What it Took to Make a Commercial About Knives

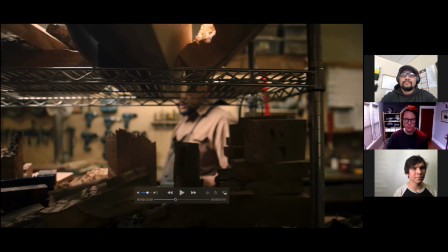[12:45]
It says a lot really fast about what we're what we're doing what we're looking at and if people don't register that right away the next shot is you grabbing
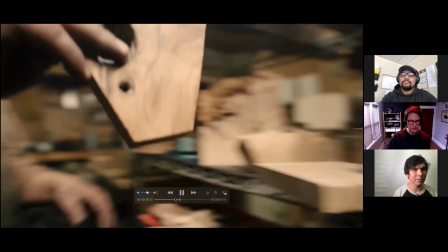[12:55]
your selection here and this is I don't think we changed
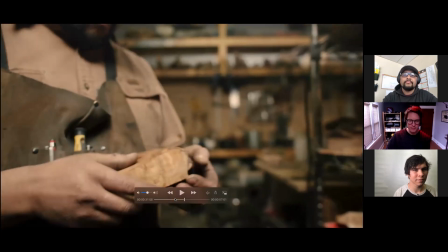[13:00]
the lighting too much for this this is the same sort of top top
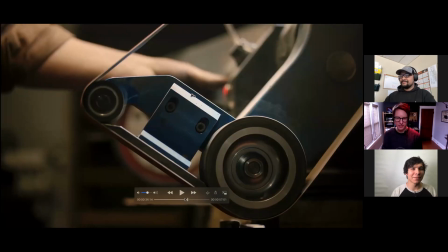[13:05]
lighting thing I think for this shot for a bunch of these shots I did just little digital zooms on them to sort of forward
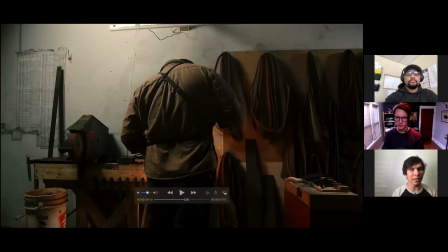[13:14]
momentum I think this one is an actual dolly though you did I came in and this one on my own I believe this is my first day shooting one of the few shots that was actually usable and I was like we need to redo this shot in this shot in this shot and
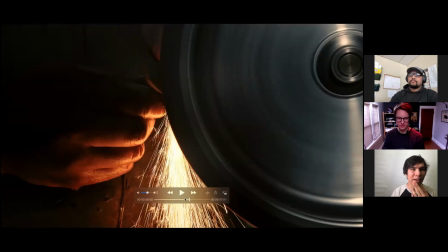[13:31]
thank goodness he did but yeah it's just lit with the practical and i believe uh i had one panel light with an umbrella on it kind of kicking up
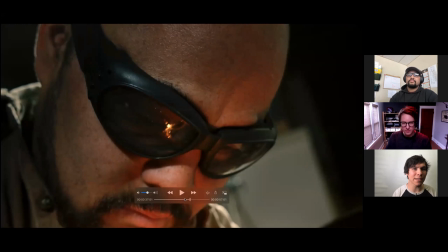[13:39]
yep uh and then uh the shot there with his hand that's all practical lighting it just lit from the sparks coming off of the belt brander and then all this i don't know if you can tell or not but it definitely this was all like the jungle stuff from the rise of skywalker
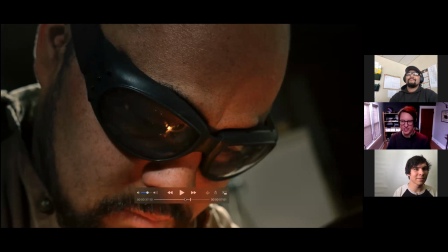[13:54]
i was really i'd just seen the movie and i was like i'm gonna try and emulate that look in this I feel like it just makes some of those darker
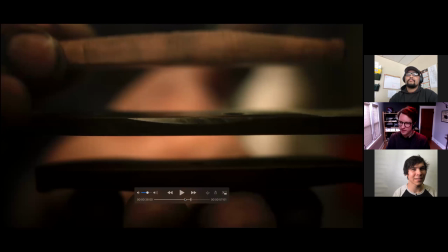[14:01]
areas a little bit feel like there's some color there and a little bit of a little bit of magic under the surface.
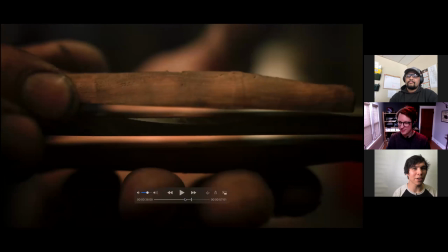[14:07]
A little juicier. Reverse Oreo cookie shot here. That's right.
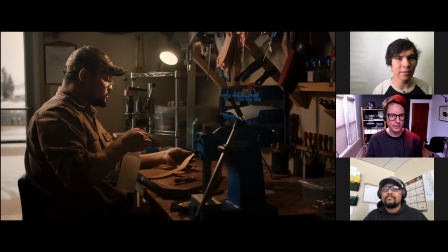[14:12]
And this one, I think, I think this was just lit with maybe two lights. Well, three, including the one you see in the frame. I'm pretty sure we had a light above that just projecting down that area. it was like up and over on one of
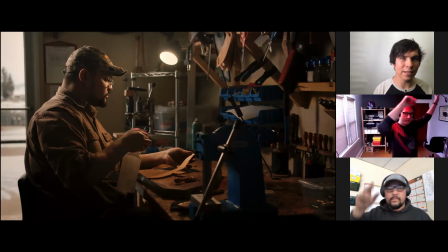[14:29]
these uh c stands c stands that i got right here um and then the other one i think was just on a stand to his like right behind him just making it look like that window light was uh was hitting him and sort of defining where he was in the space
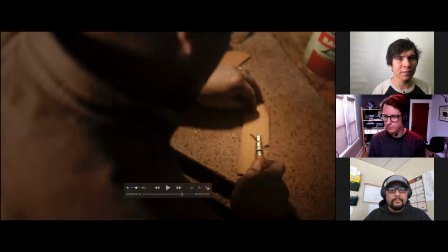[14:46]
and to go back on on the um your love of the leather jesties that video you did for me a while back is one of my favorite parts of that was the way
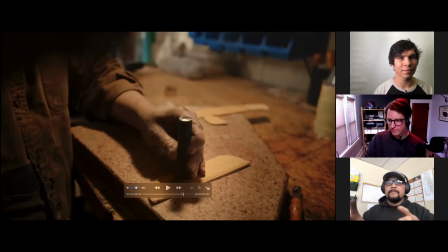[14:57]
you captured the leather work throughout this whole video you can see your love for each aspect of it whether whether or not it's it's part of my craft or part of your craft it kind of all melds together and and I can appreciate that about about your craft
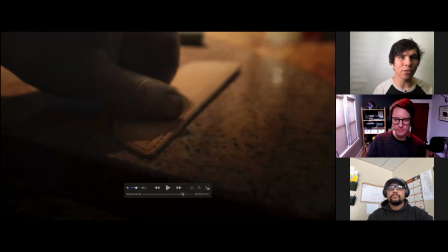[15:16]
yeah we didn't do a ton of shot listening for the for this video we I I had a loose idea of what I wanted in my head based off what I'd seen Jesse work on in the past.
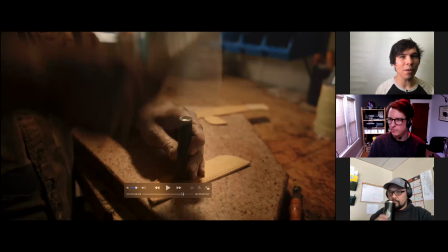[15:27]
And then we just kind of showed up on the day and I was like, well, what do you got going on today, Jesse? What's interesting today? And coming from the perspective that I'm coming from, like you guys are talking a lot about the production parts of things, you know what I mean?
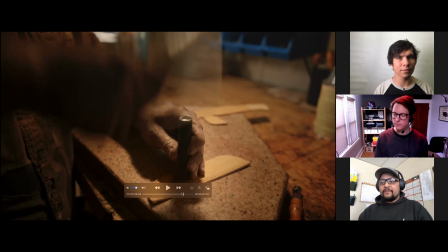[15:41]
And coming from the perspective of me, like I have enough knowledge of an art to recognize art, But at the same time, because TV is so prolific and it's part of our everyday lives now and video production and all that,
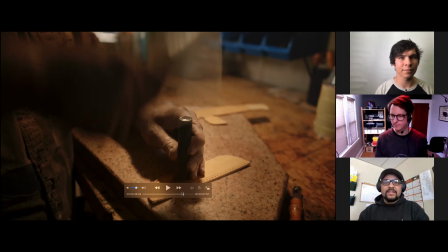[15:55]
we take so much of it for granted, right? And you guys come in and I get to see the artistry of your craft, you know what I mean? And I can recognize the artistry because of what I do. But yet it takes that world that I take for granted and it transfers it over into that art.